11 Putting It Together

This series has covered a lot of information on filming techniques, recording quality audio, and lighting. I'm going to recap all this information by showing you glimpses of a student group in the process of planning and filming their video project. In this example, a group of students have been assigned to create a video project that educates kindergarten students how to tie their shoes.
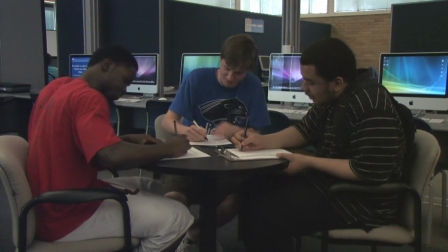(0:31)
The first step the group is doing is planning their videos by answering the questions who, what,
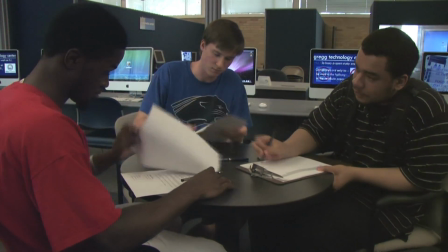(0:38)
when, where, and how. After the group has thoroughly planned their video, they begin filming.
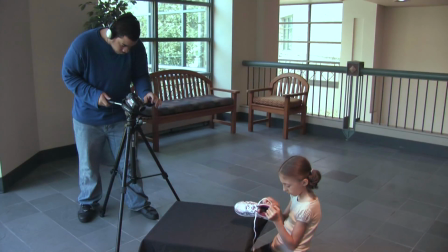(0:45)
Knowing exactly what shots they're going to film before they pick up the camera is going to save them a lot of time and frustration during filming and editing.
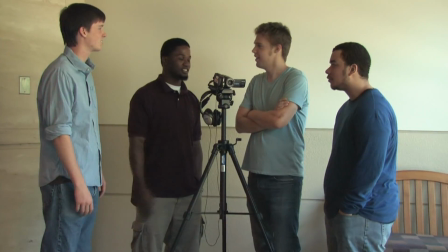(0:54)
I spent some time with this group finding out their plans for filming. Here's what I found out.
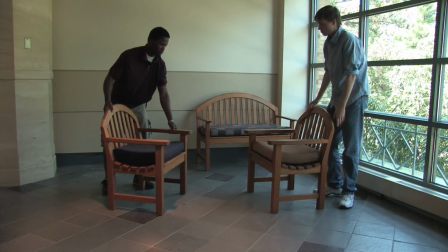(1:00)
2 scenes the group wants to include in their final video is an interview scene and a shoe tying demonstration.
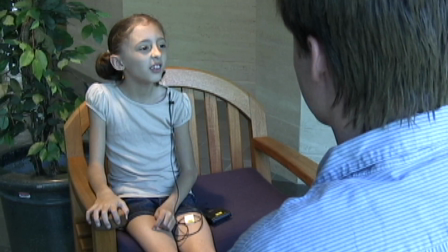(1:07)
The group has decided to shoot these 2 scenes back to back in a quiet, well-lit location.
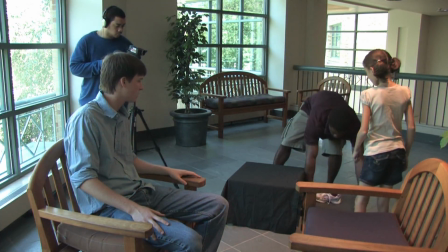(1:13)
This is a great use of time and resources. The group decided to include cast members close to the audience's age, which is 5 to 6.
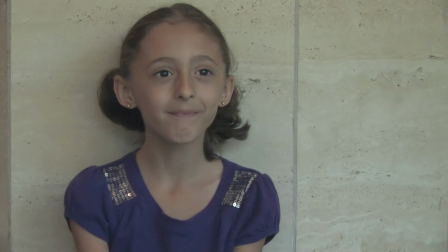(1:22)
They told me they felt this would make the video more interesting for their audience because they will be watching someone their own age. They also advised all cast members on what types of clothing to wear during the filming.
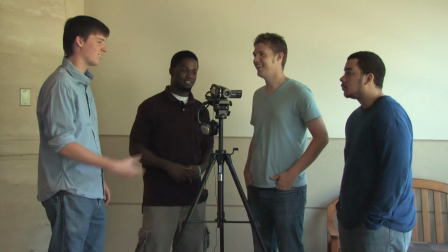(1:35)
While there are many good ways a video of this nature could be produced, this group is off to a great start.
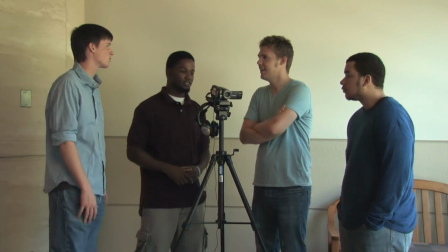(1:40)
One thing is obvious, they've done their homework and have planned for this shoot. It looks as though they are ready to start filming the interview. Let me point out their intentions. The group wants to keep the focus on the child, so they purposely chose to film the interview using the over-the-shoulder shot.
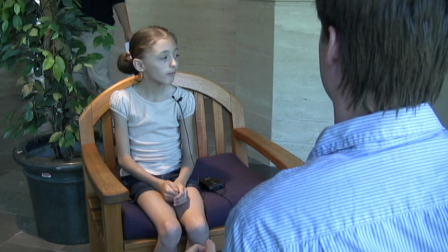(1:58)
Here's how the videographer has the shot framed. Notice the good use of rule of thirds and headroom.
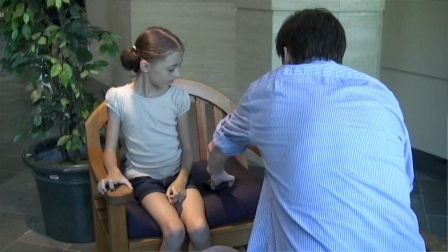(2:05)
Moving on, both the interviewer and the interviewee are wearing mics,
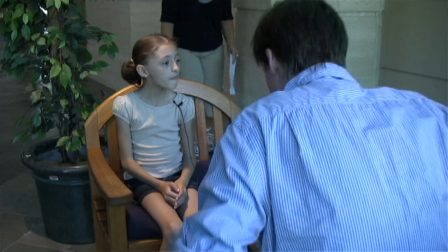(2:10)
which were tested before filming to make sure they worked and that there was no interference in this location.
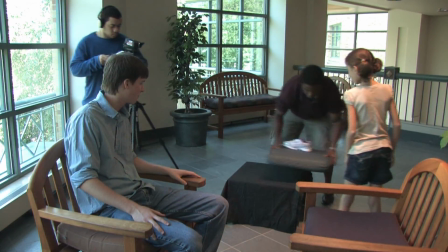(2:16)
Well, it looks as though they've finished the interview and are ready to film the demonstration.
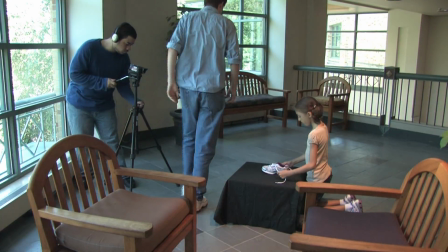(2:21)
In this filming, notice the attention given to the props. The table provides a good surface for the demonstration.
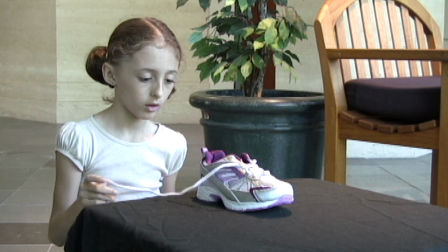(2:28)
First, it brings the motion to an adequate height for filming. Second, it provides steady support.
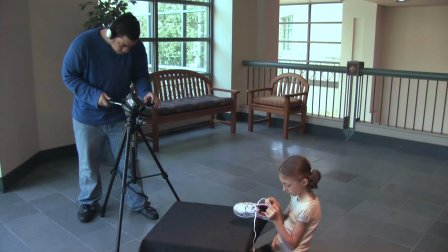(2:34)
The videographer will start with an establishing shot of the demonstration.
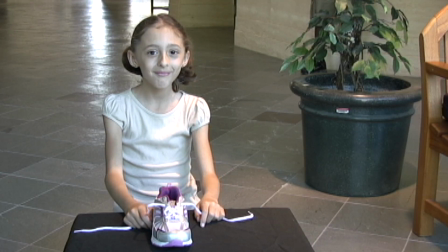(2:39)
Notice the good headroom and how this shot sets the scene and answers the question, who is tying the shoe?
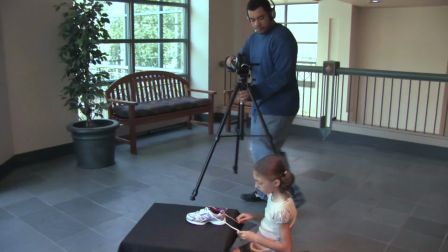(2:46)
The actual filming of the demonstration will be from a different angle, the angle a person actually looks at a shoe to tie it.
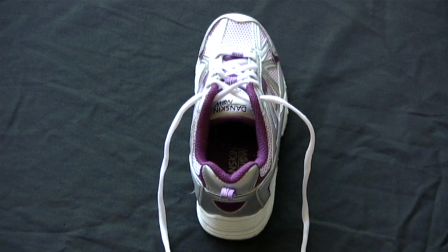(2:53)
The videographer will frame the shot using an extreme close-up. Notice the use of the dark tablecloth that provides a contrasting color
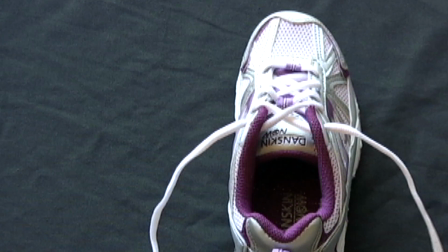(3:02)
to separate the background from the shoe in order to see the demonstration more clearly.
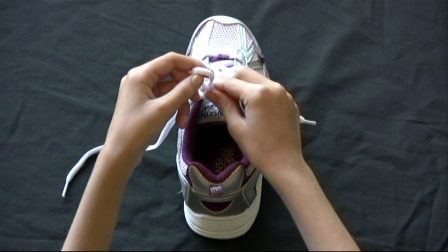(3:07)
I think you would have to agree with me, the footage that is being captured here is very useful and has been very well thought out. In addition to this shoot, the group has also planned another shot to use in this video.
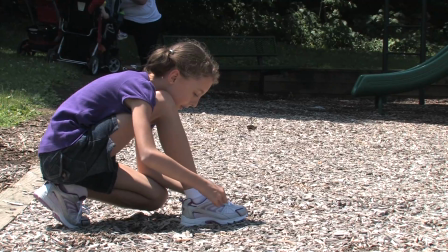(3:20)
The group wanted to include a shot that helps illustrate why it's important to know how to tie your shoe.
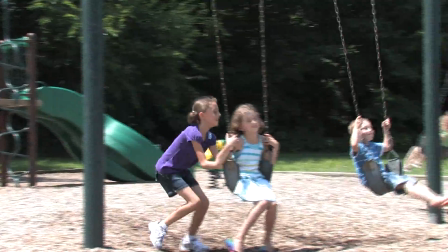(3:26)
They wanted to show that if you know how to tie your shoe, it helps keep you safe. Let me show how a little planning and a little knowledge is being used in this second shot.
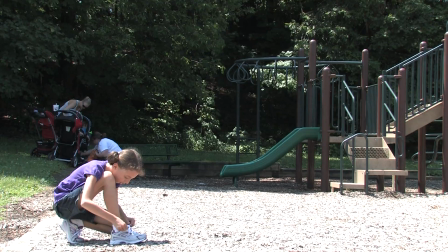(3:36)
Notice the good use of rule of thirds in the subject placement. Notice the lead room given in the frame that allows room for the motion.
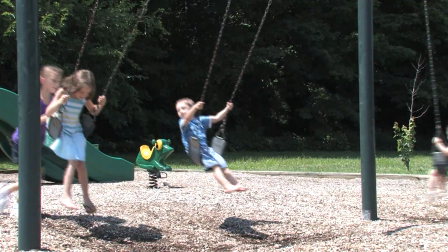(3:46)
Lastly, notice the purposeful placement of the subject in relationship to the sun. Well, I hope after watching this video, you're able to see how applying just a few basic concepts in filming can help you save time and frustration and increase the level of professionalism in your final video. Remember, your final video will only be as good as you planned it to be.